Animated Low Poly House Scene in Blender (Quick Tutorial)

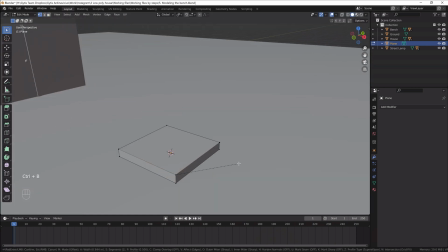It's time to model more detail on the ground. I want to add the tiles to this sidewalk.
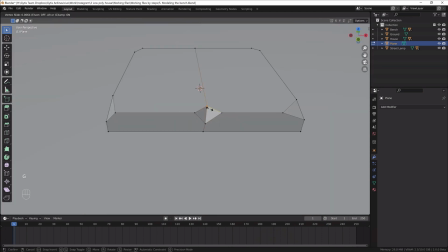First, I will model 1 tile. It's just the extracted plane with many cracks and broken corners.
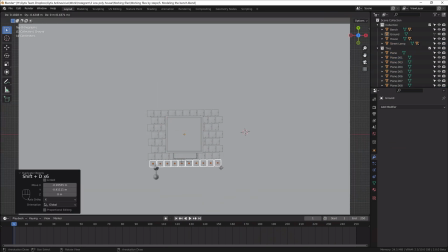Then I will duplicate it to the parts of the scene where I want those tiles to be.
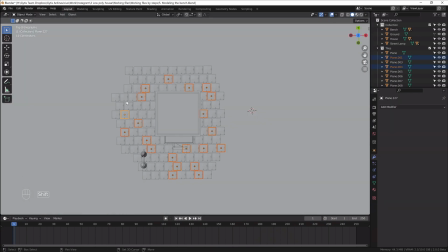They look the same, so I will rotate them randomly to give more variation.
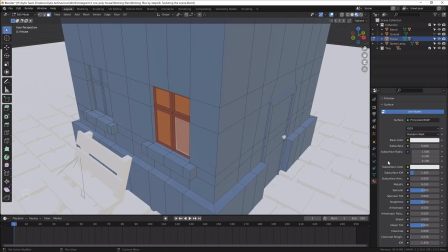Now we have modeled everything, so we can add colors to the scene. In this project I didn't use any custom shaders.
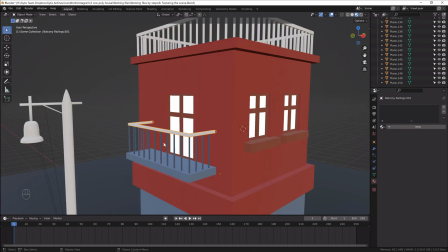Instead I used the standard BSDF shader with different color and roughness values, and an emission shader for the windows.
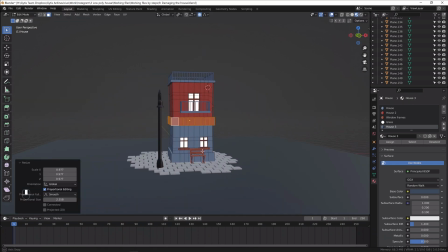I call this part damaging the house. We have a pretty lovely model right now, but it needs more character.
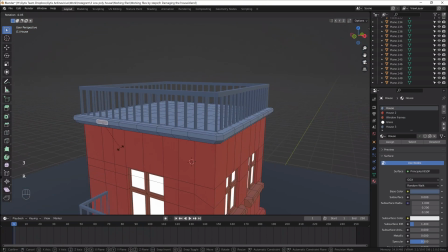So I scale down the center of the house, I add a bunch of cracks and weird rotations.
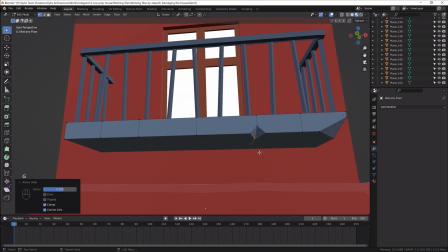Railings are too straight, so I rotate them randomly. I even remove a couple of them.
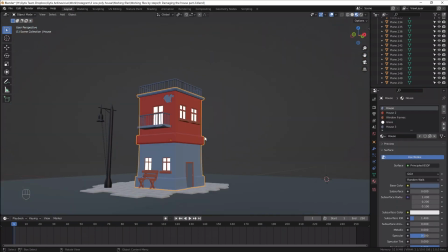And finally, I cut the hole in the wall to imitate the paint cracking from the wall.
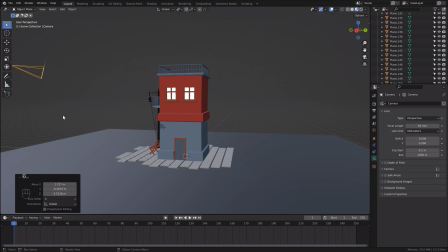I think it's an excellent time to add the camera and find the angle from which we will see the scene in the final render.
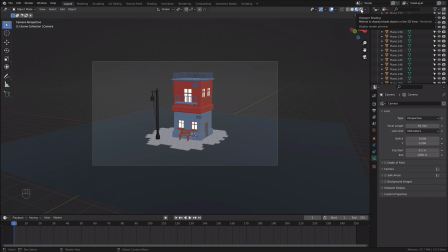When we switch to the render view, we can see that our scene is very dark.
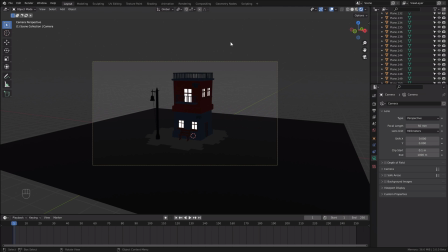That's because we don't have any lighting sources in the scene. At first, I will add the area light to imitate the moonlight.
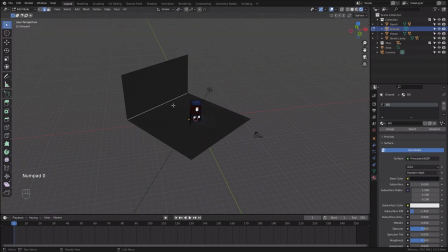We also need the background. So let's extrude our ground plane to fill the camera view.
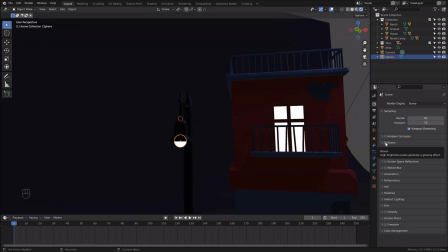Enable bloom on EV rendering settings if you don't see the glowing effect from emissive materials.
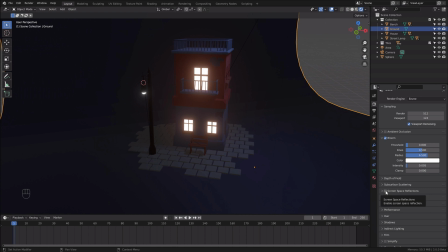Also enable screen space reflections if you want the light to reflect on other objects.
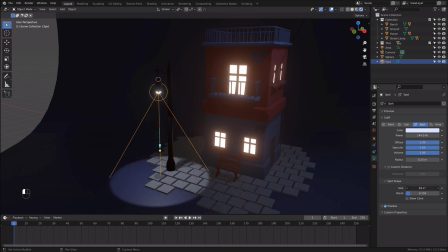Emission from the materials is not enough to light the scene, so I will add the spotlight to the lamp.
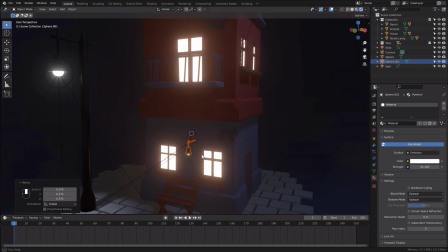I want to add a couple more light sources near the house, but I don't want to model anything,
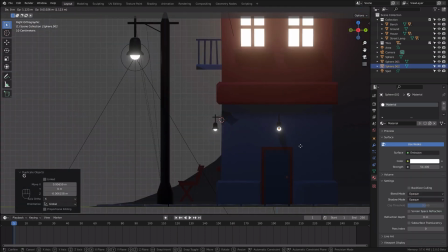so I will duplicate the part of my street lamp and add that to the house. This time I will change the spotlight to the point light.
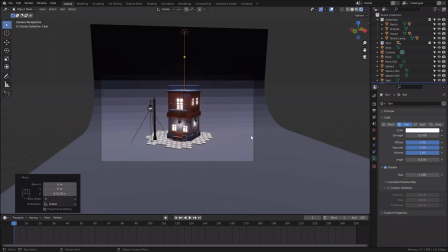So far, this is just a night scene, but I want to create the day and night cycle.
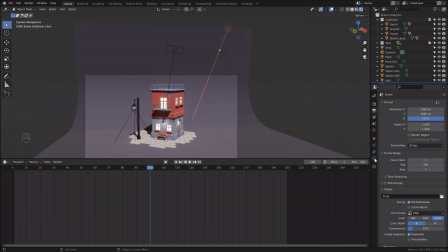So I need the sun in my scene. It doesn't matter where you place the sun in your scene, it is going to behave the same.
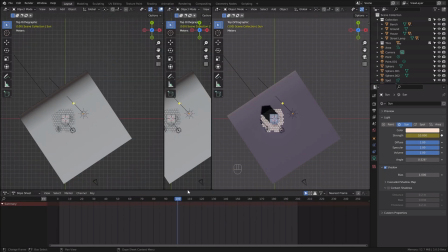So I am moving it above the building and I am going to angle it a little bit.
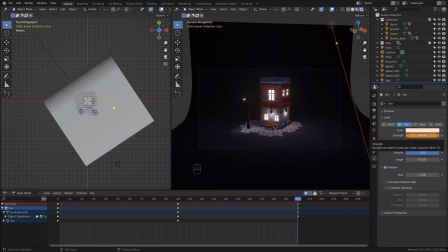Let's add the keyframes for the strength of the sun. In the middle of the timeline, I will add the maximum strength, and at the frames 25 and 175, I will disable the sun to imitate the night.
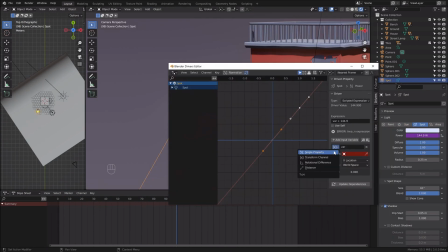Now we need to animate the lamps. We can use keyframes, but I decided to use drivers in this scene.
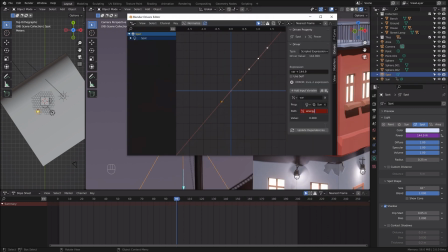I parented them to the strength of the sun, but I needed the opposite value. I need to turn the lights on when the sun's strength is low, and I need to turn the lamps off when the strength value of the sun is high.
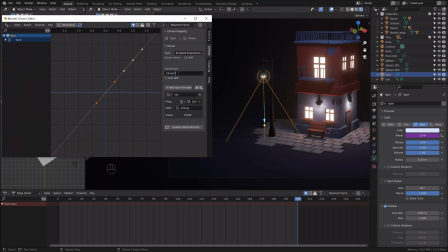So I took the maximum value of the sun, which is 10. I deducted the sun value at the current moment, which is var. The value was too low for my scene, so I multiplied that by 15.
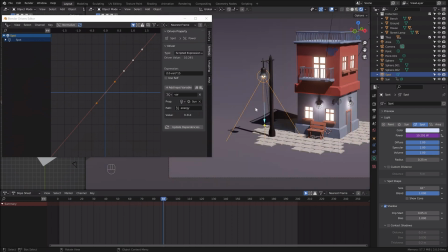It is working now, but the sun is changing the light gradually. We need to turn on and turn off the lights instantly.
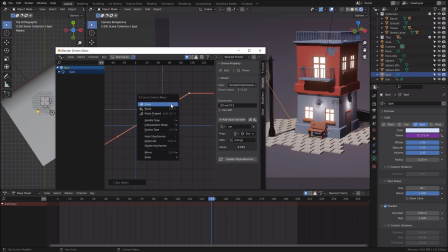So make sure you use constant interpolation, and that will work like a charm.
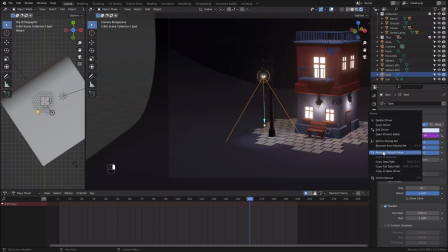Another great thing about drivers is copying them to other objects.
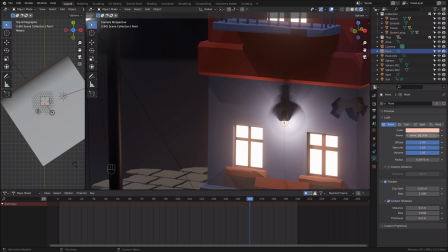So I copied this driver setup to other lamps in my scene to have the same effect.
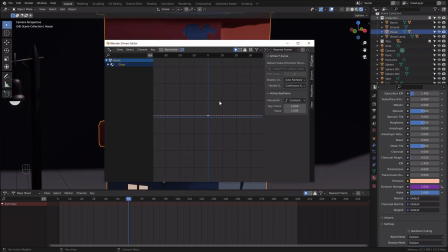And finally, I copied those drivers to the emissive materials in the windows.
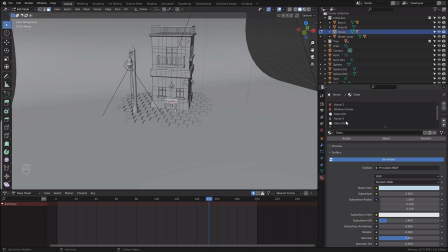I deducted the value and offset the timing a little bit to make the animation more interesting.
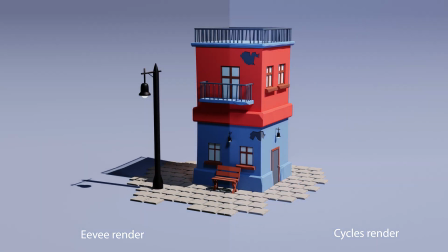And here is the final render. I rendered everything in Eevee and in cycles to have the comparison.
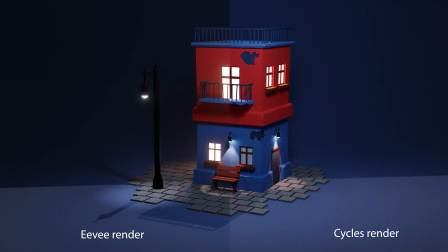And again, if you want to see more detailed course of this scene, please check my Skillshare.
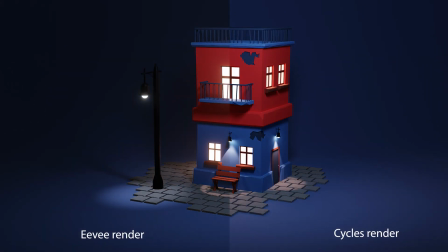I will leave the link in the description below. I have 4-hour course where I explain every step I make in detail.
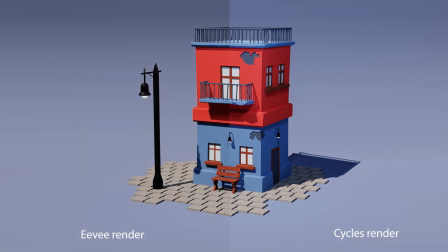Thank you for watching and see you in the other videos.